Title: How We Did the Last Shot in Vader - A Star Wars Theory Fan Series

Who's scruffy looking?
What is up, my fellow nerds and gangsters? Welcome back to the Spiffy Nerd Herder channel. I am Danny. A lot of you guys have been asking, how did we get the last shot in Vader?
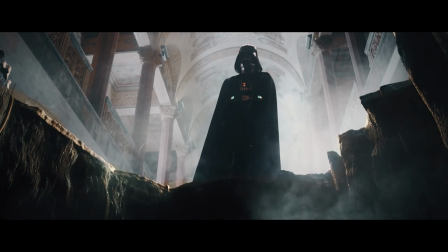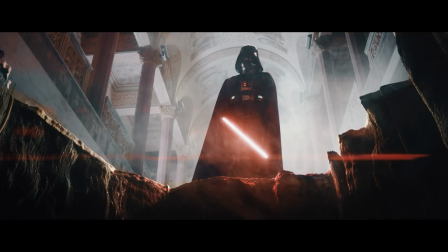Well, the answer is quite simple. We kind of stealthily dug a hole in the stone tile of the mausoleum, put the camera down in there, got the shot, and then we filled it back up.
Liar!
Alright, maybe that's not quite the truth. In fact, it was a visual effects shot that consisted of three primary layers: a background, a midground, and a foreground layer.
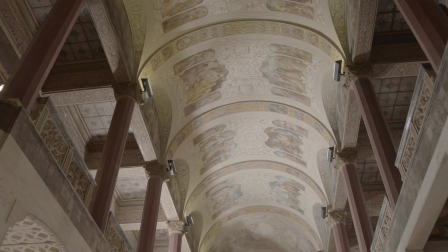I did what I did. You don't have to be happy about it.
The background layer, which we shot at the location, is thrown out of focus with a little bit of atmospheric haze for perspective.
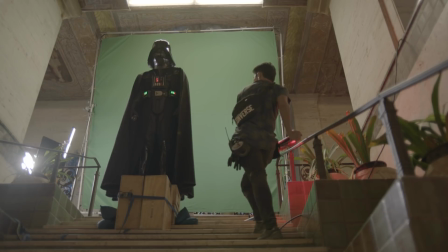The midground layer of Vader was also shot at the location on some stairs in front of a green screen. And lightsaber. Now, I didn't want to have Vader move and reach for his lightsaber and then ignite it. So I had Vader just holding it from the beginning of the shot. Why?
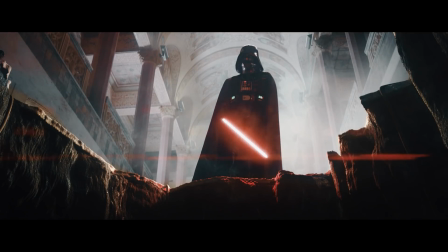I felt the ignition would have a greater impact if it just occurred, rather than telegraph the ignition by having him reach for it.
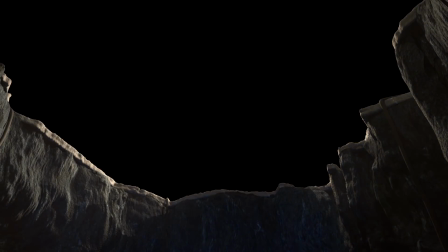Then there's the foreground layer of the shot, which is the hole,
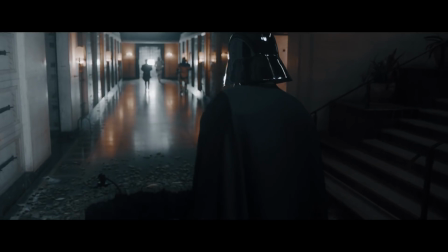which is a completely computer-generated image and took over a month to make by artist Cameron Robertson in the UK, a high school student.
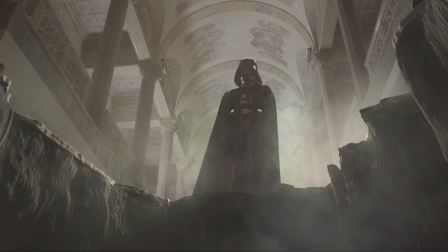This layer consists of a variety of its own layers, which included the smoke, a little bit of debris,
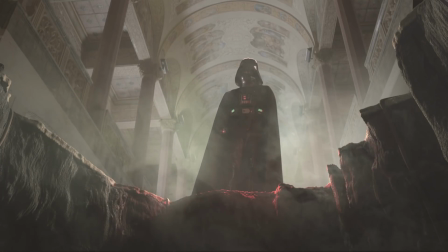and of course the lights that are flashing, the blaster lights, the explosion, and the purple lightsaber.
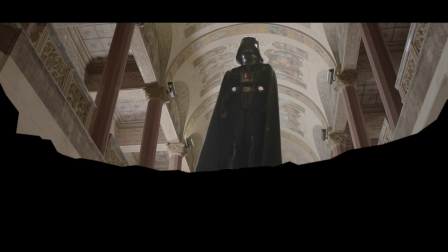Now, I made a very temp comp in Avid so that the comp artist, Tin Fortune, would know the timings to emulate.
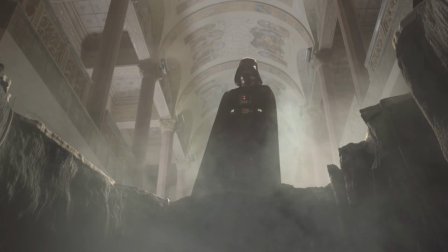The trick was the purple glow. We tried a variety of degrees of brightness, walking the line of how bright is too bright so we can keep it feeling realistic.
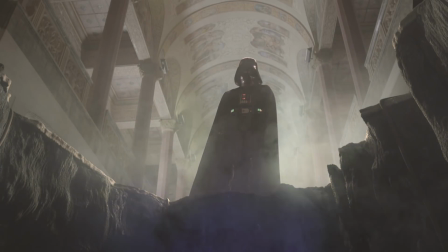But the most important thing to me was that the glow moved and that it wasn't stationary. The viewer's eye will always go to movement first, even above brightness in a shot.
You have all these rules and you think they'll save you.
So initially we had the purple go across the frame as if Mace were running away. But that created an unexpected problem, that the audience's eye was now focused where the purple exited frame,
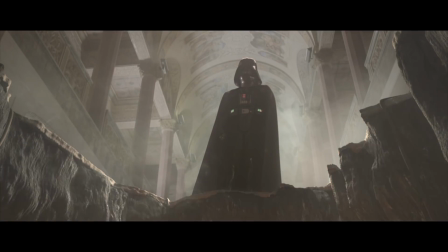instead of in the center of the frame for the lightsaber ignition. So then we had the purple light actually give the impression that it's passing underneath the camera,
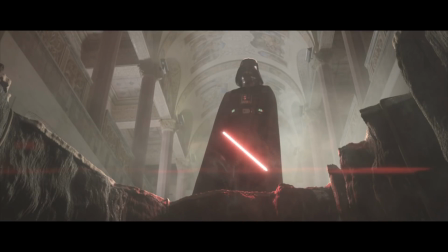so that when Vader ignited his blade, our eye was already there, and we were already looking at it, and we were able to really experience that. Lastly, it was very important to me that we always saw detail in Vader.
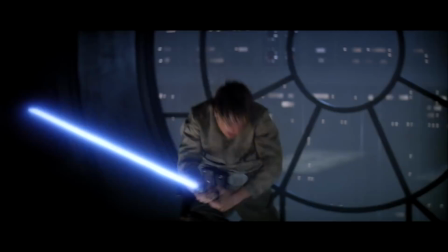We always saw detail in the original films, but most importantly, he's already like a walking black blob in a mask.
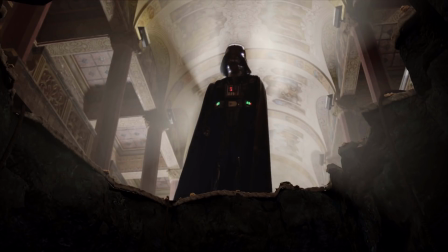And if we make him a silhouette, then it's impossible to know what his emotions are.
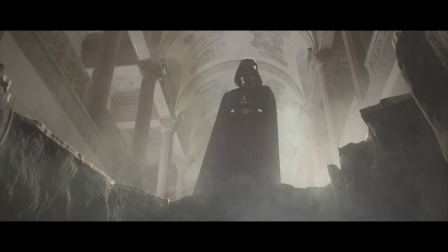So we actually cheated up the brightness level of Vader and the brightness level of the whole to match Vader so that we can come up with a believable image but also maintain the delicate detail that was in Vader.
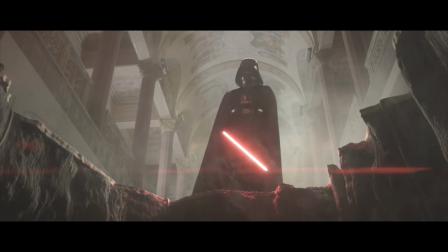Then, of course, the cherry on top was the red lens flare and the light interaction of the blade with the smoke. Both were wonderful contributions by Tim and the rest of the visual effects team.
Whoa!
Well, I hope this answers the question of how we got the last shot in Vader and gets you even more pumped for episode 2! Because a lot of people keep asking me, what's in the hole, Danny? Episode 2 is in the hole. So, stay spiffy, my fellow nerds and gangsters, and remember, don't do anything I wouldn't do twice.